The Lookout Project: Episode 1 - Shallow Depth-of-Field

Welcome to the Lookup Project. In this episode, we'll be covering shadow depth of field. Depth of field describes what parts of an image are in focus and what parts are out of focus. You can generalize this by two types. You have shallow and you have deep.
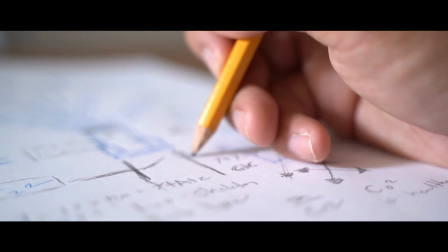[0:29]
Shadow depth of field focuses on one particular area of the shot. So for instance, the subjects. And for deep depth of field, it focuses on the entire shot.
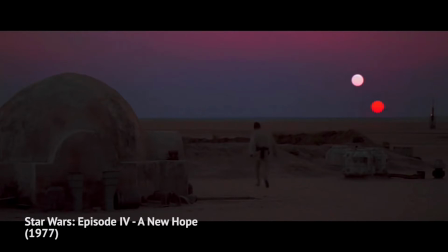[0:41]
So this is ideal for landscapes or establishing shots of the setting.
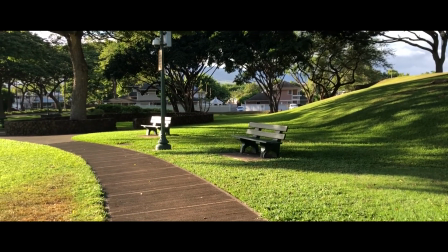[0:48]
Now, digging deeper into shadow depth of field, there is the term bokeh. Bokeh is a popular term in photography. It is originated from the Japanese word bokeh, which means blur or haze.
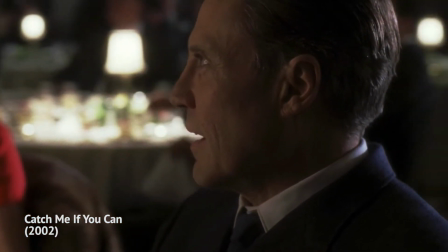[1:03]
If you watch any scene of a film or a photograph where the subject is in focus,
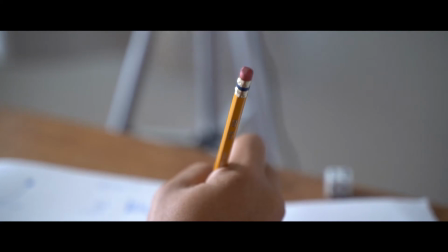[1:09]
you notice that the background is mostly blurry. Bokeh is what describes the aesthetic quality of the blurry background
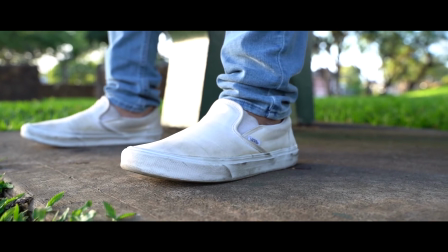[1:18]
and the blur effect on parts in the shot that are out of focus. Now, this is actually really good to have because it takes away any distraction, thus leading the viewer's eyes gaze on the subject in the shot. A technique used in shadow depth of field is shifting the focus between foreground and background. This is called focus pull. Focus pull is a technique where, while filming, the camera switches its focus from one subject to another.
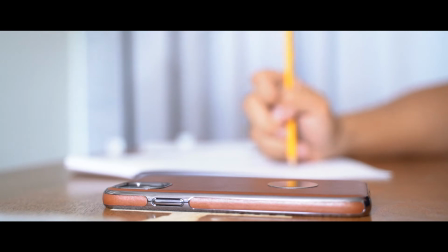[1:49]
Ideally, this is great when leading up to who or what is something important that the audience has to pay attention,
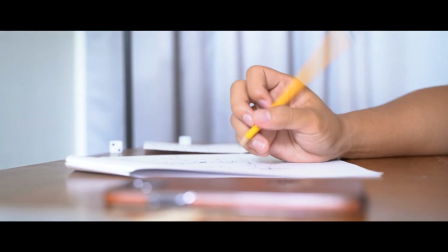[1:56]
since the camera can only focus on one area at a time. Let's look at the scene from the film Catch Me If
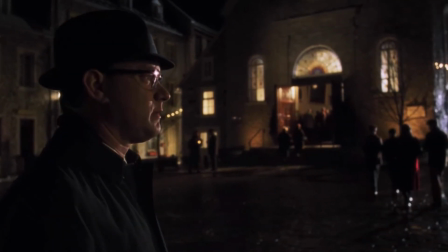[2:04]
You Can. In this shot, you see the character Carl Hanray, played by Tom Hanks. He's in the foreground, in focus, and the background is blurry.
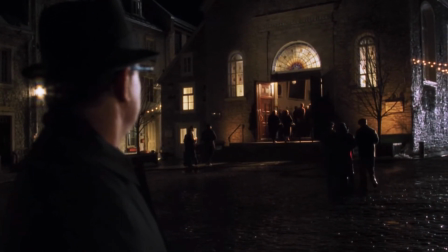[2:13]
But when he turns his head to the church behind him, the camera shifts its focus from him to the background area.
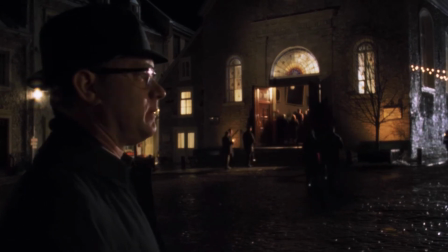[2:20]
Focus pull is a good technique because you want to direct your audience to
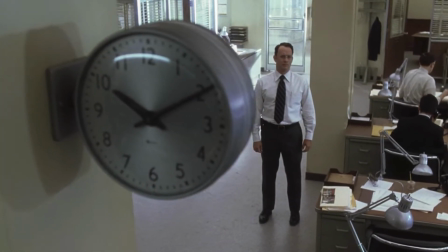[2:25]
what subject is important and lead them to another. To put this in a different way, you're treating your camera as if it's the audience point of view.
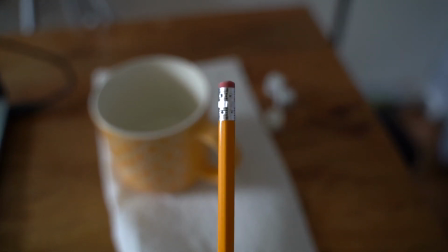[2:34]
When we're looking at an object and continue to stare at it, we're giving our full attention. Try staring at a pencil, for example. You can't seem to pay attention to other things but that object. Shadow depth of field is a vital element in filmmaking because it directs the viewers to look at what is important on frame,
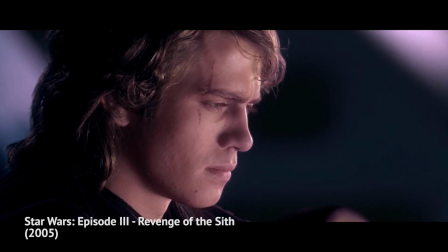[2:54]
especially in visual storytelling because it's an effective way to show characters up close and,
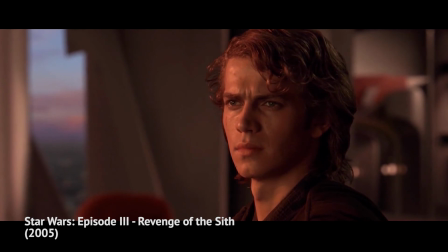[3:00]
in most cases, strong scenes where they display emotion.